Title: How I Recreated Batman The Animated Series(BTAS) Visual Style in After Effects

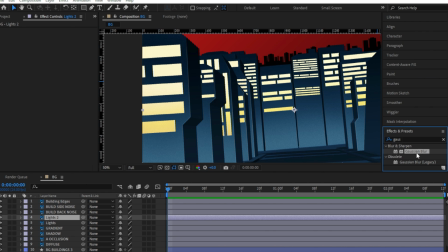Then I duplicated our light layer and added a bit of
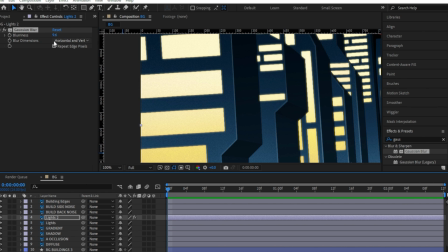a Gaussian blur over it and then set the opacity around 30%.
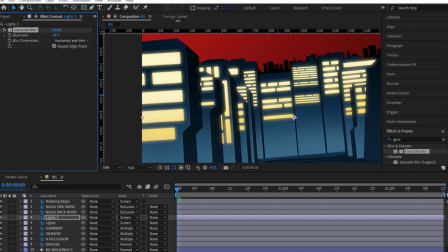Also both of the light layers are set into screen mode.
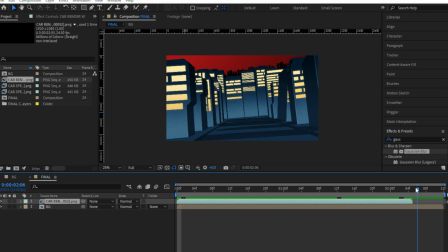After this I made a new final composition and dragged in our BG Comp inside it.
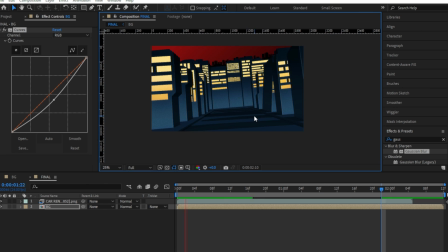Then I dragged in our car animation. I added a curve effect to the bg comp and darken it a bit.
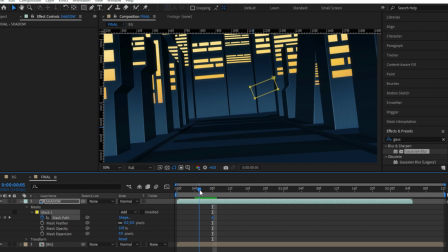After this I added a mask around the car layer and started animating it
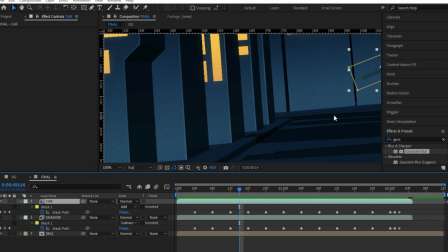and once done I duplicated it and set the mask to subtract.
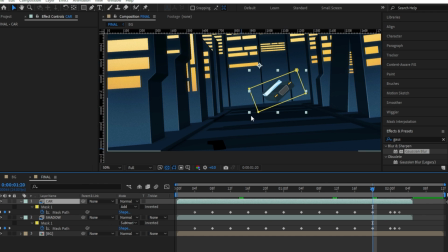This will basically separate the car and its shadow.
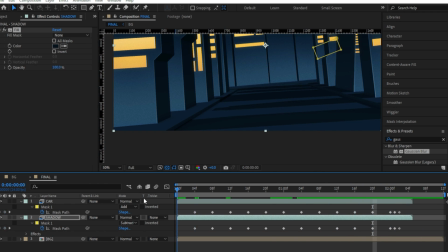I added a fill effect to the car shadow layer and sampled the color from our city shadow.
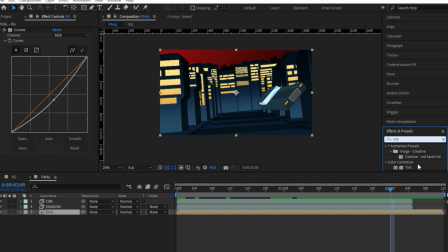Now all the shadows are kind of seamless and nothing gonna stick out. After this I added a tint effect to our BG comp and set it around 20%.
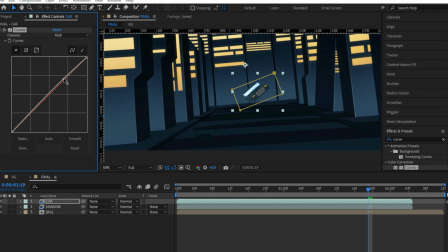I added a curve effect to the car layer and added a slight S curve to make it a bit more contrasting.
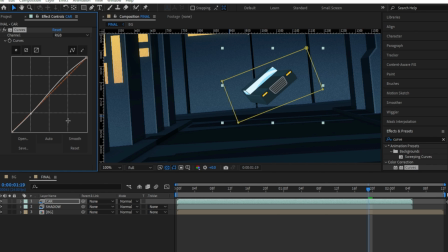But the background was still looking a bit too brightened so for After that,
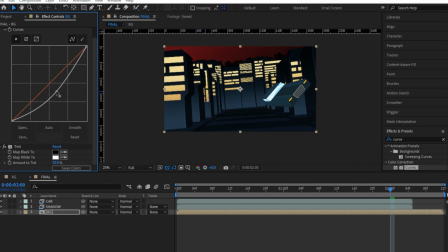I adjusted the curve some more and increased the tint to around 30%.
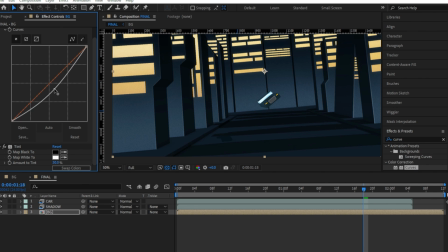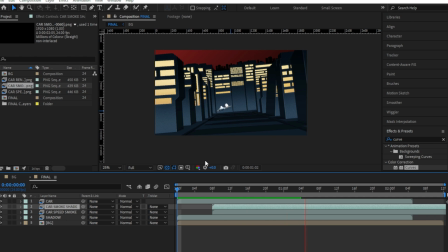After this, I dragged in both of our smoke elements and lined them up.
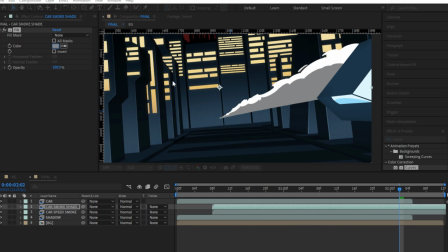Added a fill effect to the smoke shading layer and colored it proper grey.
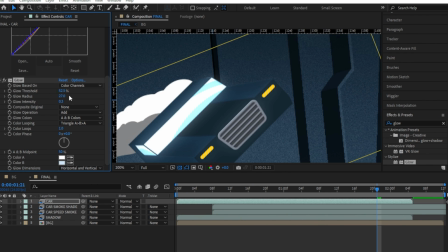Then I added a glow effect to our car layer and turned all the values to a really low number
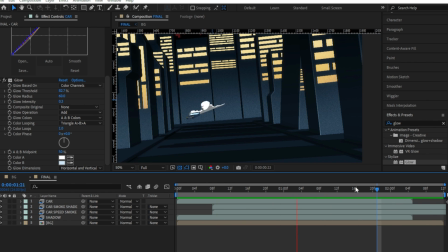just to add a bit of punch to the overall car especially over the car glasses.
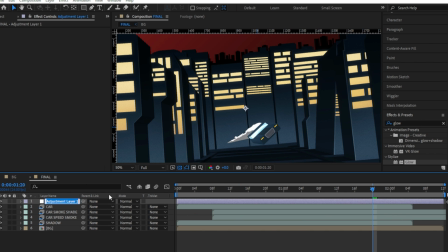Then it was time for my usual set of effects.
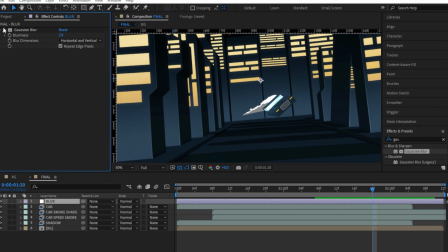I added an adjustment layer and added some slight Gaussian blur then another adjustment layer with some slight noise.
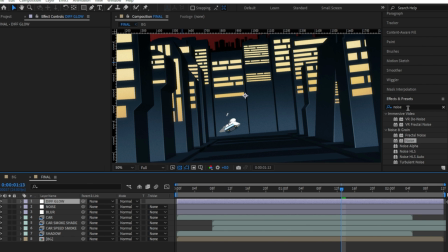After this I added another adjustment layer added some Gaussian blur around 15% then
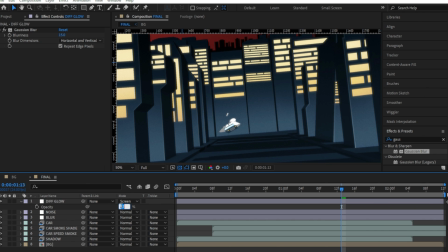changed the blending mode to screen and also lower down the opacity to around 20%.
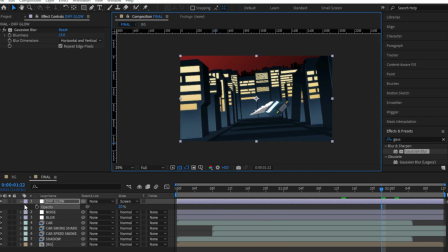This will add an overall diffusion bloom effect to the overall piece.
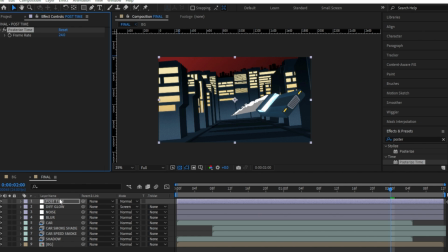And finally another adjustment layer with the posterized time effect set to 12 to get that final 2d animation look.
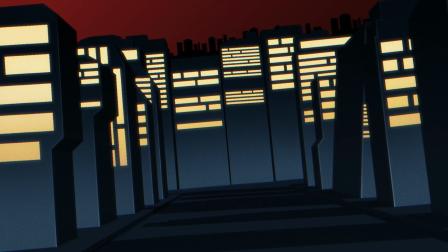And this is how I recreated a scene from my favorite animated show.
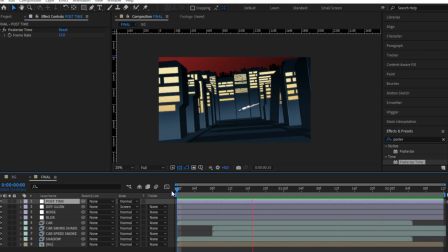In closing I want to say if you decided to do something like this break
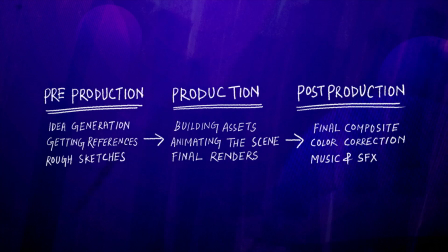it down into smaller parts so it doesn't overwhelm you.
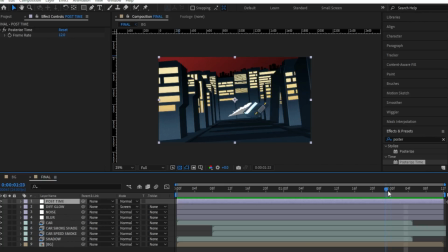I was really happy with the end results but I would definitely change certain things if I ever make another piece like this in the future.
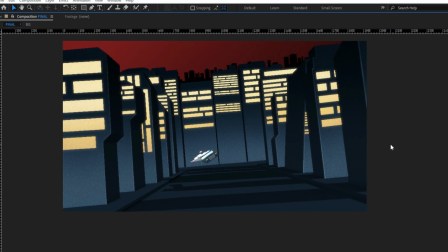If you decided to get the After Effects project file for this tutorial you can collect it from my Gumroad page.
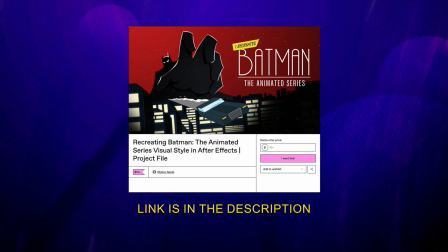One thing to note if you get the project file the zoom effect and the blur is not included but you can easily recreate them once you got the files. I'll also include the sound effects in the project files.
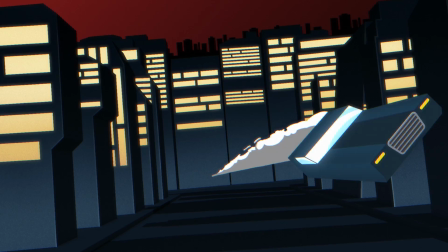Finally, if this breakdown inspired you, do consider leaving a like and subscribe to the channel.
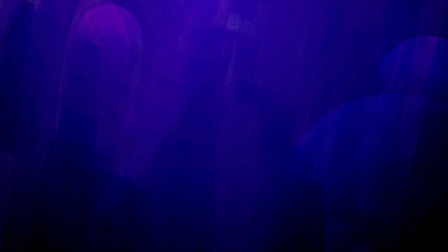Thank you all for watching and I'm gonna catch you again on the same bat channel. Bye guys!